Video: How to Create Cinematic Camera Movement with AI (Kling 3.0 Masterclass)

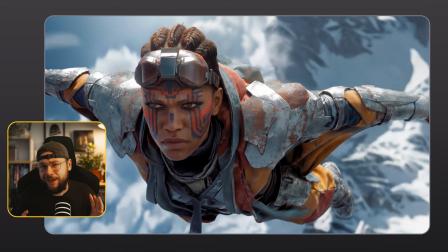And again, this gives a really unique point of view and a really unique style of movement as well.
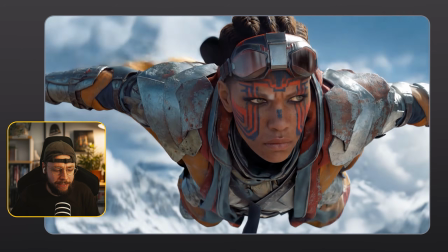I'm seeing these types of camera moves being used a lot,
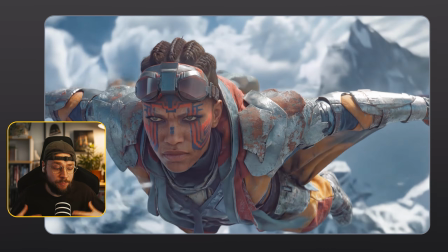so I wanted to start with these because Kling 3 really creates some amazing generations using the prompts I'm going to share with you guys.
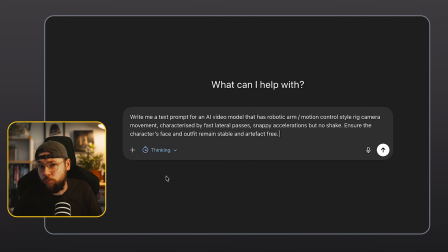So the way that I would write these prompts personally would be by using chatgpt. I would put in a prompt like, write me a text prompt for an AI video model that has robotic arm / motion control style rig camera movement, characterized by fast lateral passes, snappy accelerations, but no shake.
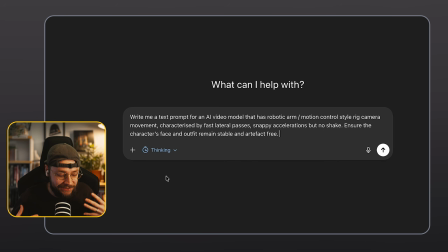Ensure the character's face and outfit remain stable and artifact free. And then you just want to go on to describe what you want to see with your generation. This prompt here is essentially a template that's going to lock in that style of camera movement and give you that very specific result.
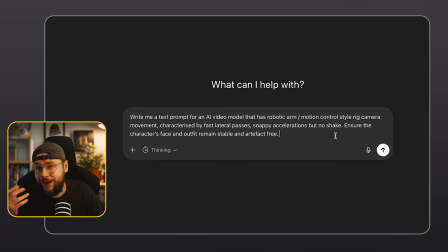But it's up to you as a creator to convey exactly what you want to see, what you want your character to be doing, or what you want to be happening within your location.
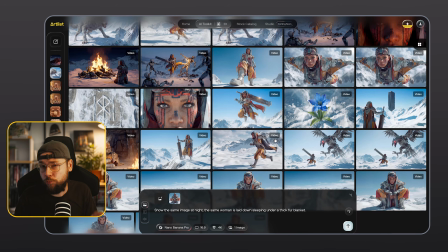And another tip is to say how long you want your generation to be,
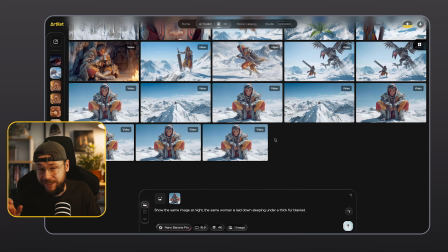because you can ask ChatGPT to hit certain key moments and spread them out evenly across, say, 15 seconds, for example, when it comes to Kling 3.
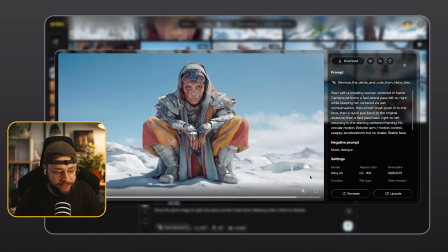So I've got tons of really great examples here, which really nicely capture this very specific style of movement.
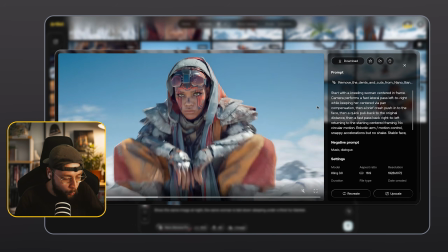You can see that we're able to orbit around our character.
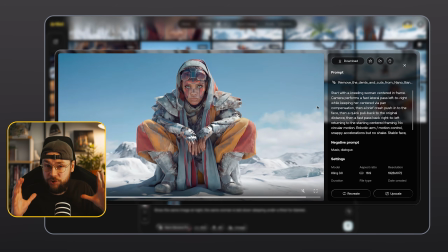We're able to go from a wide shot to an extreme close-up incredibly quickly.
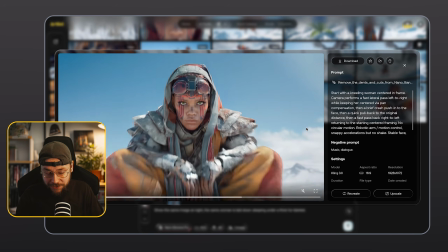But actually, this is one of the more kind of relaxed generations. I want to go ahead and show you guys my favorite.
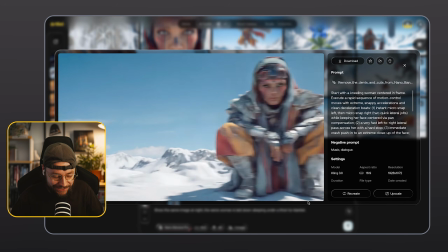And that is this generation here,
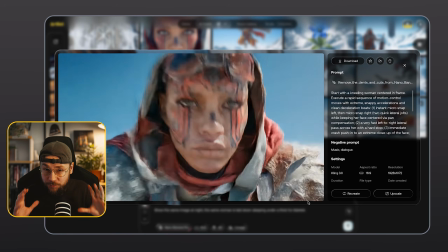where the robotic arm rig is performing these really erratic, crazy camera movements,
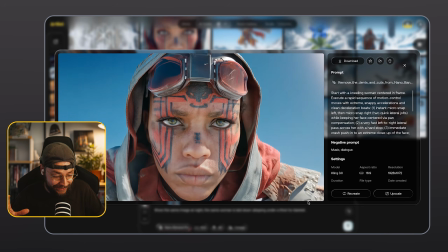and it's literally like crashing in to that extreme close-up,
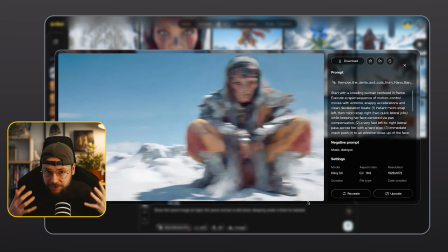and you really kind of feel how visceral and expressive this camera move is.
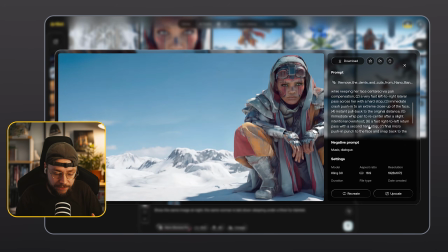So you can see the pretty complex text prompt on the right-hand side here.
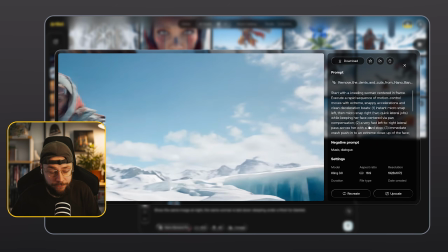I'm going to be sure to drop all of these down below in the description, by the way, if you guys want to go ahead and test them out on your own projects.
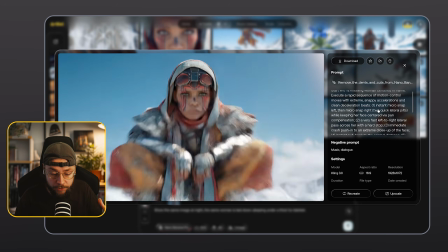And you can see with this example, ChatGPT has broken up each key moment and numbered them.
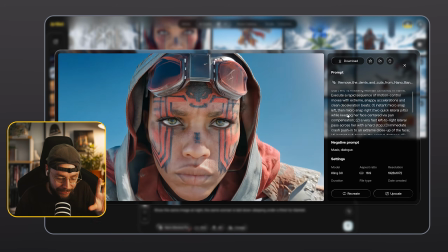So we have instant micro snap left, then micro snap right,
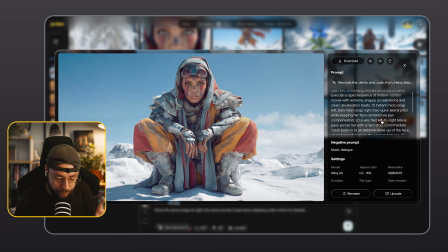quick lateral jolts while keeping her face centered via pan compensation.
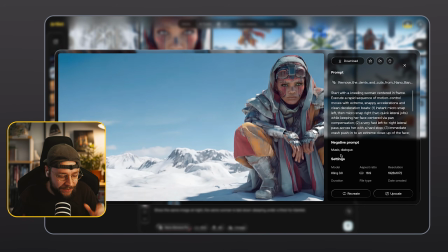So it's a very detailed prompt here. But this is just a very specific and unique type of camera move that doesn't feel human.
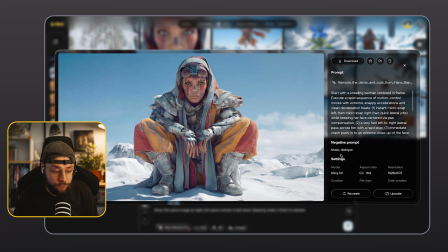And sometimes that's nice to be thrown into your projects for a specific moment that you might want to stand out.
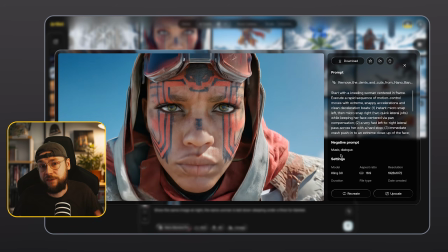Also works really nice for advertising as well. So I think this is a great style of camera movement to add to your toolkit.
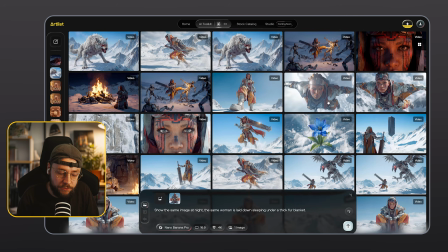Now, next I want to go ahead and move on to this point of view style shot or locked rig.
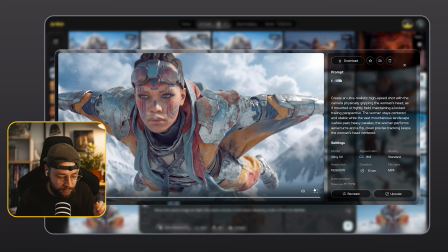So let's go ahead and open this up and take a look here. So for the text prompt,
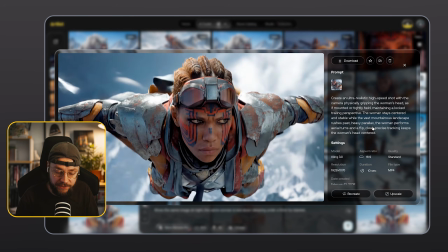we're saying create an ultra realistic high-speed shot with the camera physically gripping the woman's head as if mounted or tightly held,
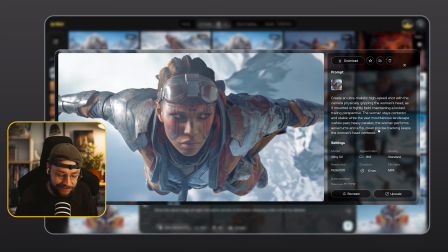maintaining a locked trailing perspective. The woman stays centered and stable while the vast mountainous landscape rushes past.
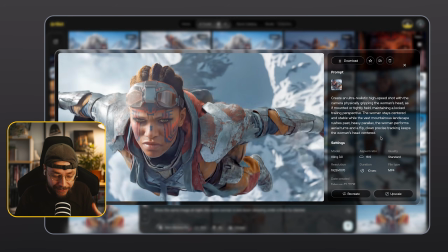Heavy parallax, the woman performs aerial turns and a flip. Clean, precise tracking keeps the woman's head centered.
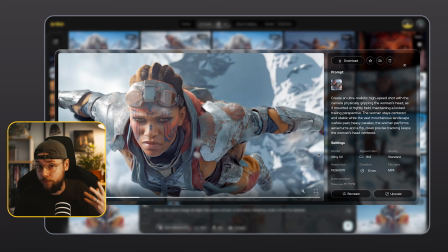And you guys are probably familiar with this style of shot.
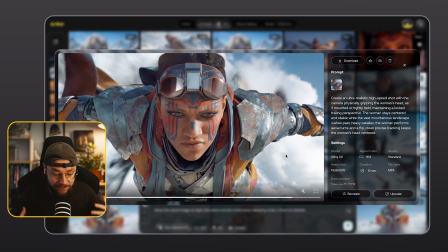The way this would be achieved in a real production is the actor may well be wearing a real rig with the camera attached to it.
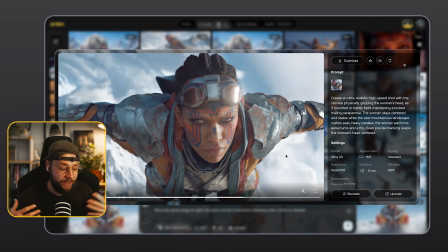And this would have to be removed in post by a visual effects artist, for example.
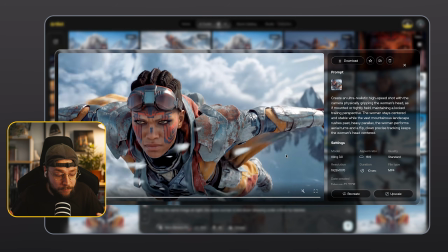But again, it just gives a really unique style of camera move and a really unique perspective as well.
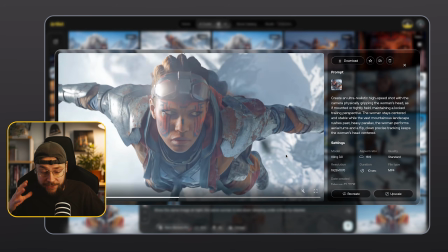And remember, these text prompts can just be used as a framework. If you have a different type of shot, maybe you're seeing an animal, for example,
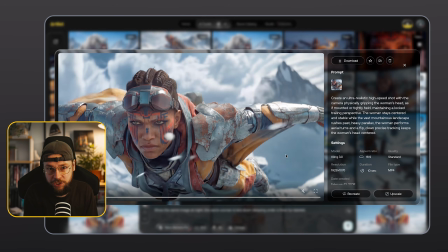we just swap the word woman out for tiger, cheetah, whatever, and you're going to get a very similar result,
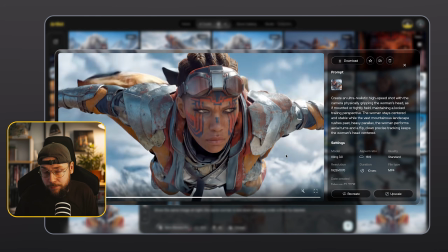because with this prompt framework, we're baking in this type of camera move, and it's up to you to decide how to use it for your own projects.